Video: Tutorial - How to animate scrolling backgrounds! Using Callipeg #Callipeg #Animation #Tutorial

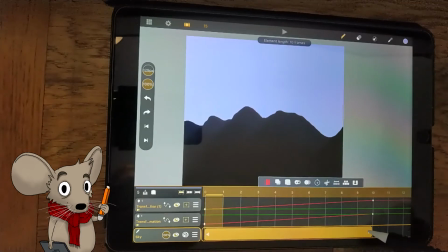Make sure it's the same length as the mountain, that is, 9 frames long.
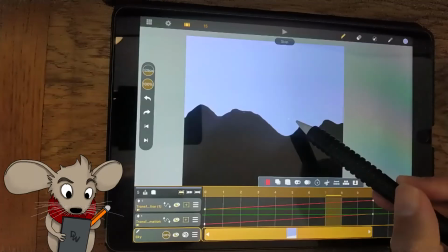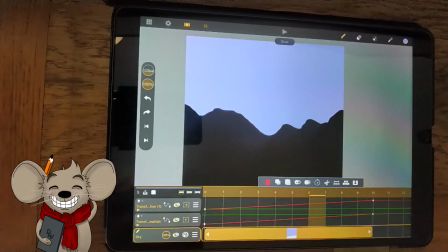Boom! One times mountain.
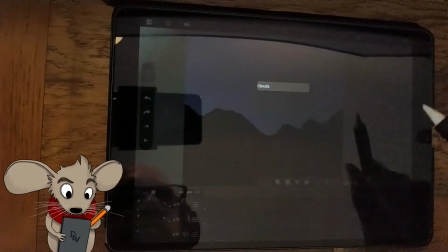Create another layer. Throw some rad clouds in there. Just keep going, just adding those clouds. I love clouds.
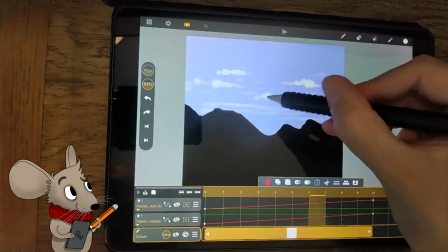You should end up with something a little like this. Maybe add some other stuff too.
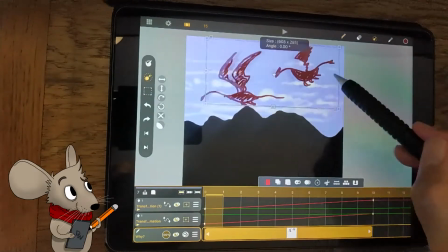Dragons are pretty rad. Throw one of those in there. Maybe throw in another one. Two dragons is super rad. Of course, we'll need a unicorn in there too.
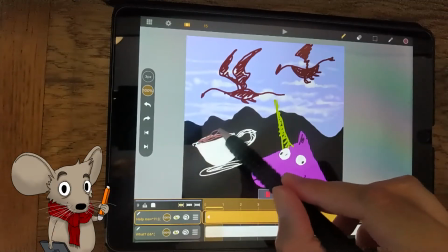I think this unicorn drinks tea. So obviously, we're going to add a teacup over here. A flying teacup.
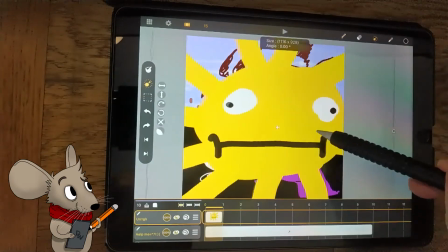We're having fun now.
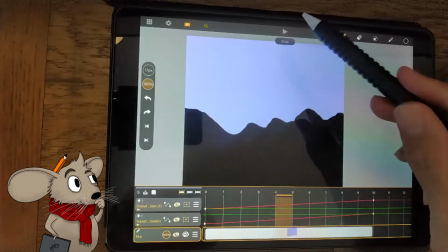So, as you can see, we have a scrolling mountain from left to right. This should give the impression of movement from right to left.
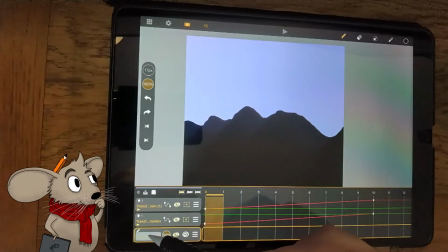But we need a framing device, such as a window, to make it seem as if the viewer is actually looking at the scenery from a moving train.
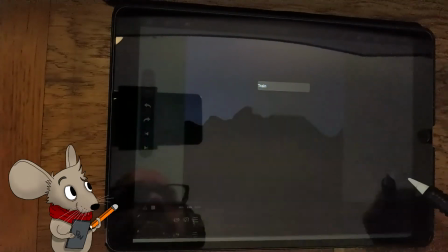Let's add a new layer for the train window. Make sure the layer is above all the others, as it is in the foreground.
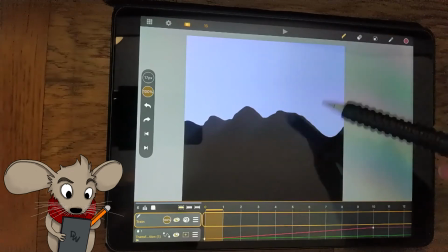Now add a blank sheet and draw a rectangle. Fill the outside of the rectangle, as this will be the train walls on either side of the window.
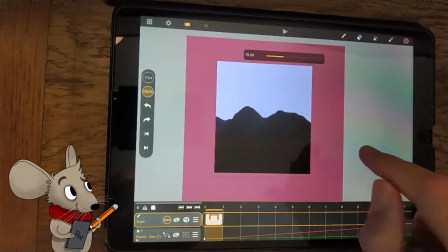Make sure that all the gaps and seams are filled in. Add some shine or texture to give the impression that this window is closed.
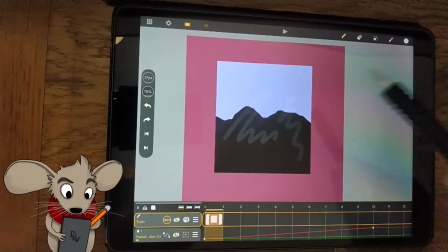Extend the window sheet to 9 frames to match the rest of the clips.
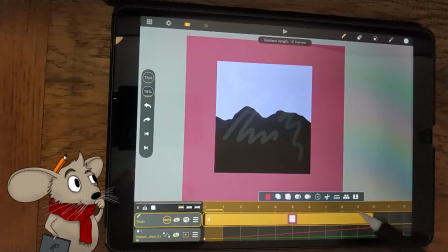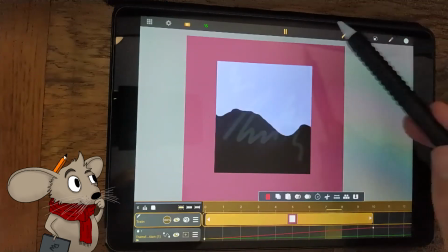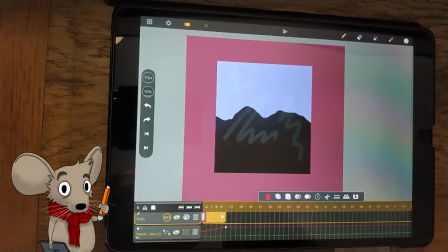You can now extend all the sheets to create a smoother animation. The more frames in an animation, the smoother it will be.
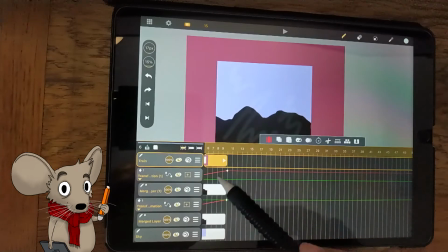So, let's select all the sheets, making sure to include the sheets under the transformation layers. You can drag them to around 60 frames or so. It's entirely up to you.
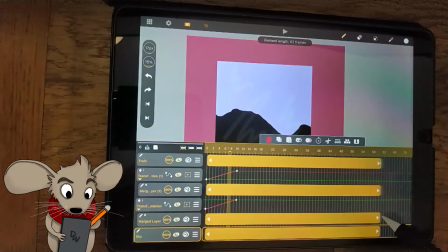Just make sure that you drag the transformation nodes to match the length of the extended sheets. You can now control the speed of the overall animation by setting the frames per second to around 30.
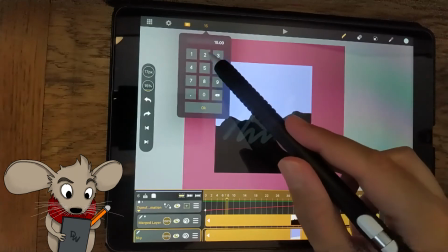The higher the frames per second, the quicker the animation will play.
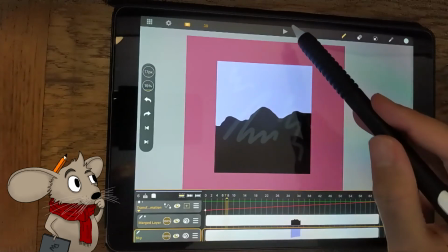Right now, the animation will play for 2 seconds, which is 30 frames per second, for a total of 60 frames.
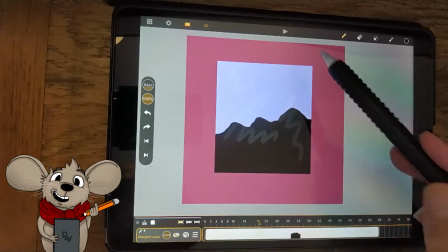You've now got the basics down. Brilliant. Now, just add the finer details to really make this thing pop.
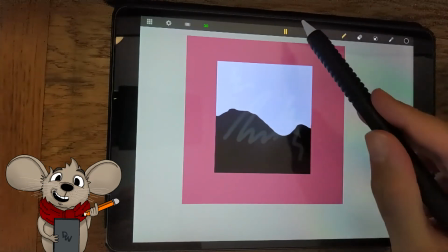Have a look at my previous tutorial to see how that awesome snow is made.
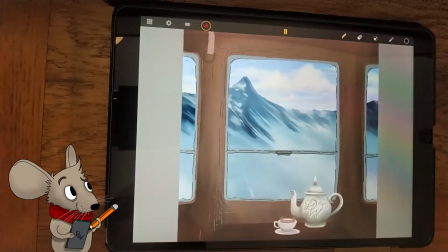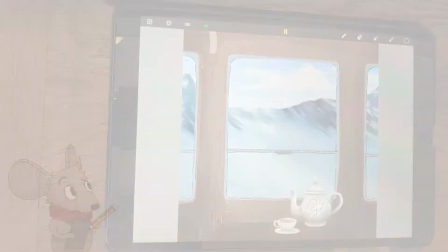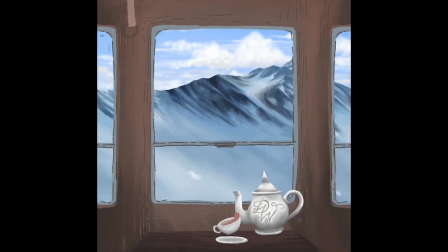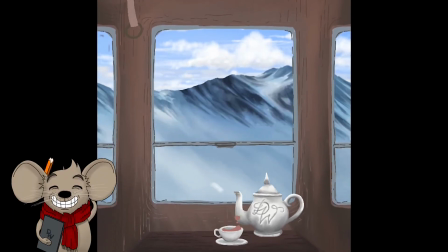Thanks for watching.
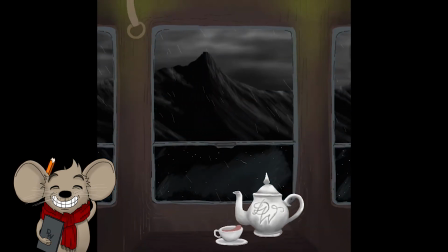If you have any questions about this tutorial, or if you have any other ideas for tutorials that you would like me to cover, please feel free to let me know in the comments section below. If you've got something from this video, I would love it if you liked and subscribed. It really helps me out a lot. Also, if you use any of these techniques in your animations, I would love to see them.
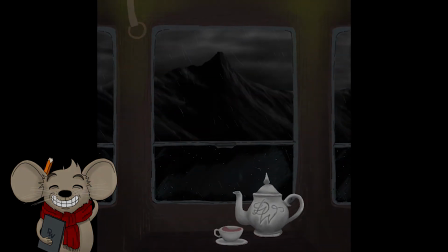Send me a link. Cheers.